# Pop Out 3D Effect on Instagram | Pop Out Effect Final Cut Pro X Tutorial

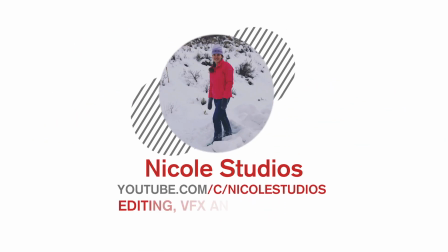[0:10]
Hi everyone, and welcome to Nicole Studios. Today's effect is the 3D Instagram pop-out effect.
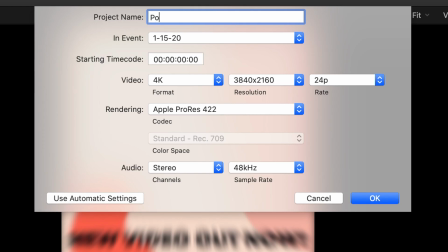[0:16]
It's a really cool effect to add to your Instagram. So we're going to call this a pop-out effect Instagram and just go with the basic parameters that are already on the project.
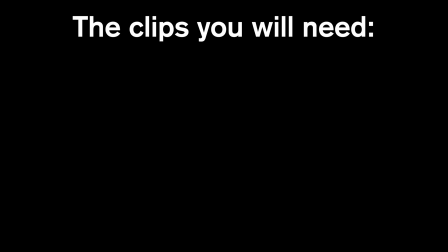[0:25]
Now for your footage, you're going to want three clips. One with you acting out a throwing motion of throwing some sort of object. The next one is going to be one with that object dangling in front of a green screen. I
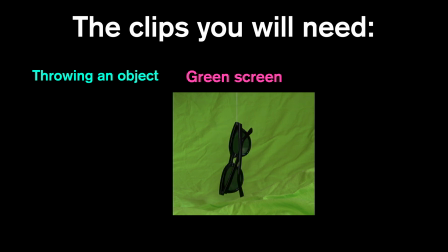[0:38]
used a piece of thread and tied it and then just kind of had it twirl in front of that green screen.
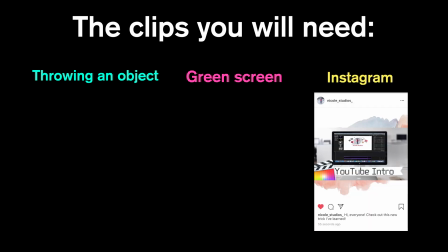[0:43]
And the third is a screen recording or screenshot of Instagram.
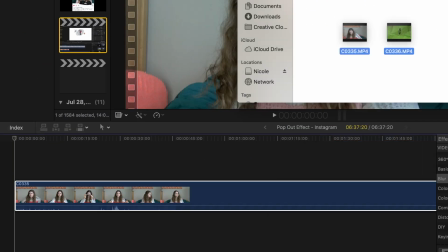[0:46]
So once you've pulled those three clips into your project, you're going to want to start editing.
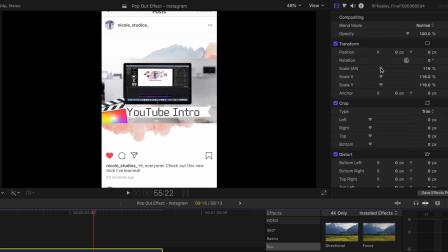[0:53]
So the first step of all of this is to scale your video from Instagram.
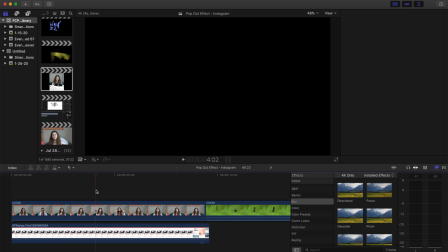[0:58]
So once you've scaled that up, you're going to drag that clip underneath the clip of you acting.
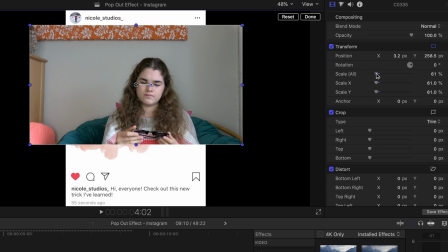[1:06]
And now it's time to scale the clip of you acting. So I scaled it so it would fit inside that box where the actual post was,
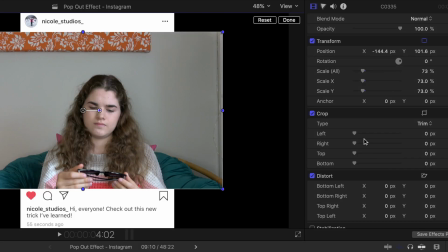[1:14]
but you can make it tinier or bigger depending on the size that your post was.
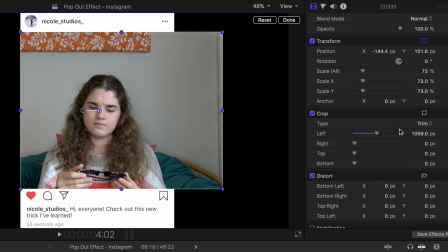[1:20]
So once I fit that in, then I'm going to go and crop the sides to fit in the size of the post.
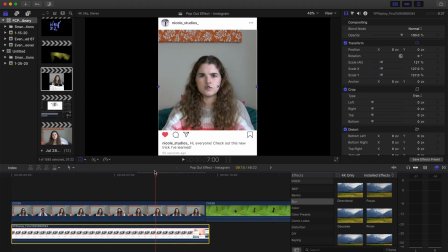[1:27]
So now you'll see at the end of the video, we have the problem with the scrolling clip.
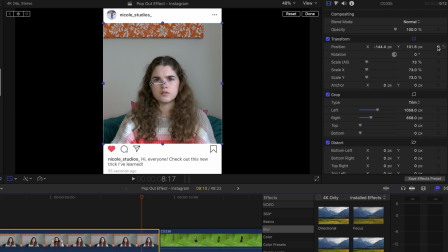[1:33]
So first go and find the position where you're about to start scrolling but you haven't yet, and add a keyframe at the position.
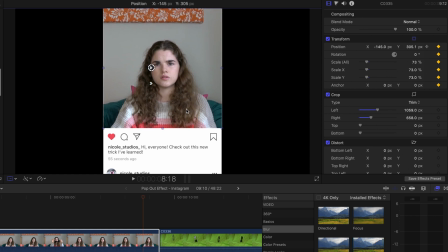[1:42]
Then go a frame forward and adjust the location of your video layer, and then go another frame forward and adjust it again.
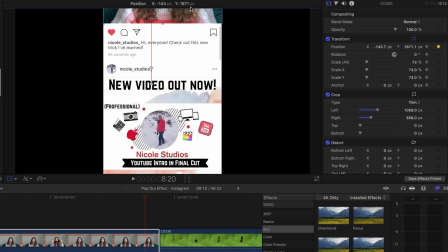[1:54]
And once you've done it and your video is off the screen, then you no longer need to keyframe it.
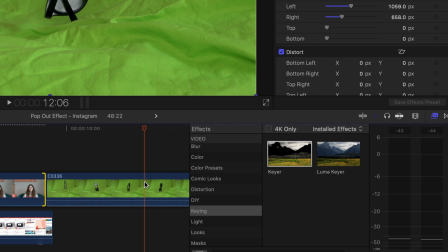[1:59]
It's just to get it off the screen. So now that the video is out, we're going to add the keyer to our layer with the sunglasses in front of the green screen. Now
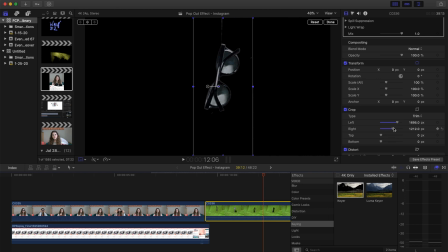[2:07]
we're going to crop the sides to get rid of any of the unwanted fuzz and stuff that would affect our key later on. And then we're going to bring it into our video. So look at the part where your object that you throw is almost off the screen and add that layer on top of it.
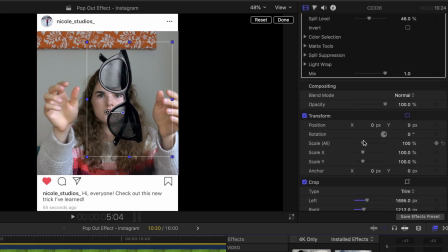[2:24]
Now I'm going to adjust the rotation because the way that it was shot did not make sense for how it was falling. So I just rotated it to fit the way that it had originally fallen.
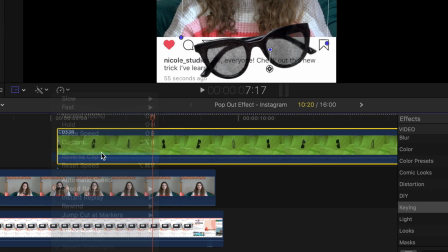[2:36]
Now, as you'll see, I didn't really like the way it was rotating, so I decided to reverse the clip, and I thought that that looked better animation-wise.
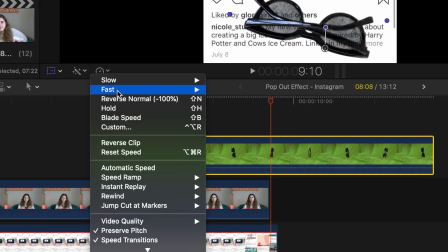[2:44]
And then we're going to make it faster because I thought that the faster looked better if it had been thrown out of the clip.
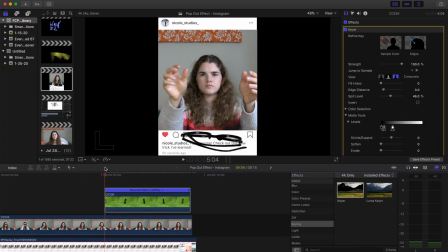[2:52]
And then I'm just looking and seeing how to best match up these two images so that it looks normal.
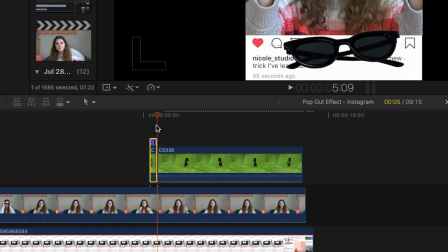[2:58]
I want to blade the first little part of it, so go a few frames in and do Command B to blade the clip.
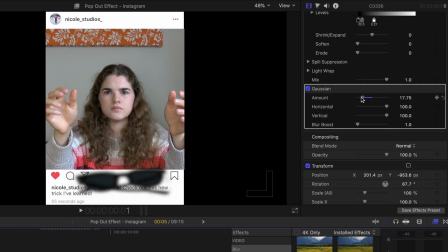[3:05]
And the reason we're doing this is to add on the Gaussian blur so that it will match the blur that was already on the object as it was falling.
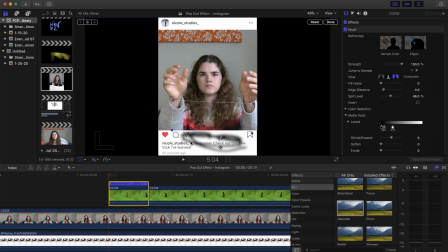[3:13]
So I added about 22.68, and then as you'll see, it looks a lot better with the blur on it.
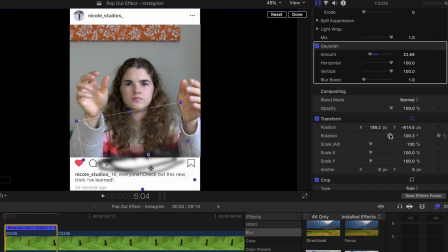[3:19]
And then I'm just going to go in and use the transform tools to kind of make it match the object that was following better.
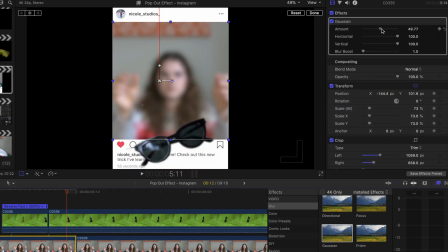[3:27]
Now I'm also going to add the Gaussian blur to my background clip, and first we're going to have an amount of about 16 and add keyframe there,
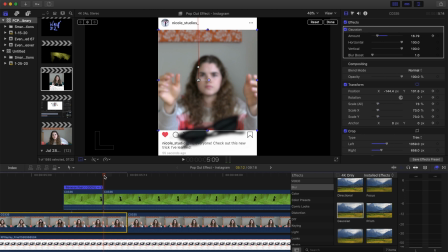[3:35]
and then go a few frames forward to where the blur is on the sunglasses,
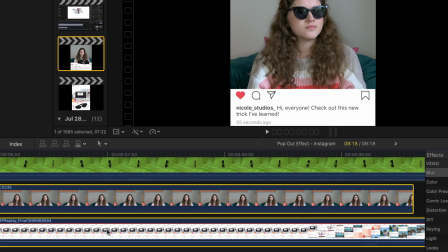[3:41]
and then we're going to change the amount to 0. Now I'm going to take all of the clips except for the green screen one with the sunglasses and create
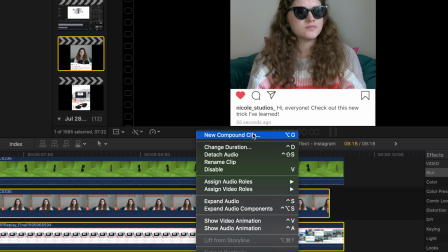[3:49]
a new compound clip with them just to make the timeline a little bit more clean to look at.
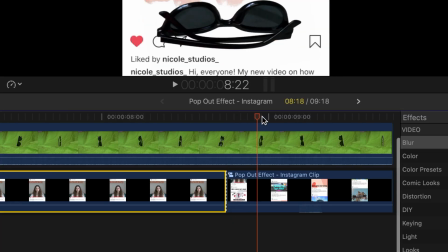[3:54]
And then I'm going to add another blade to where the scrolling effect starts.
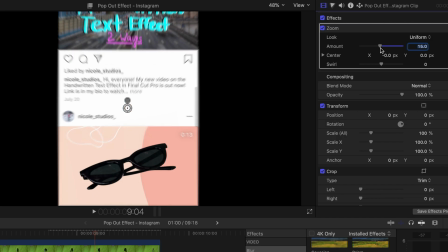[4:00]
As that scrolling effect starts, we're going to want to add on a zoom blur, and then we'll decrease the amount to about 17,
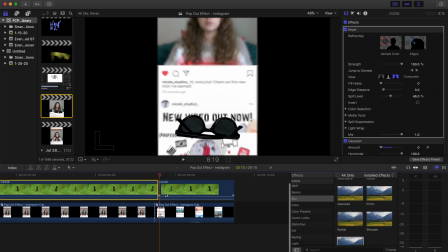[4:07]
and then I'm also going to blade the sunglasses layer as it starts falling. So I will add on another Gaussian blur and just add a little bit on.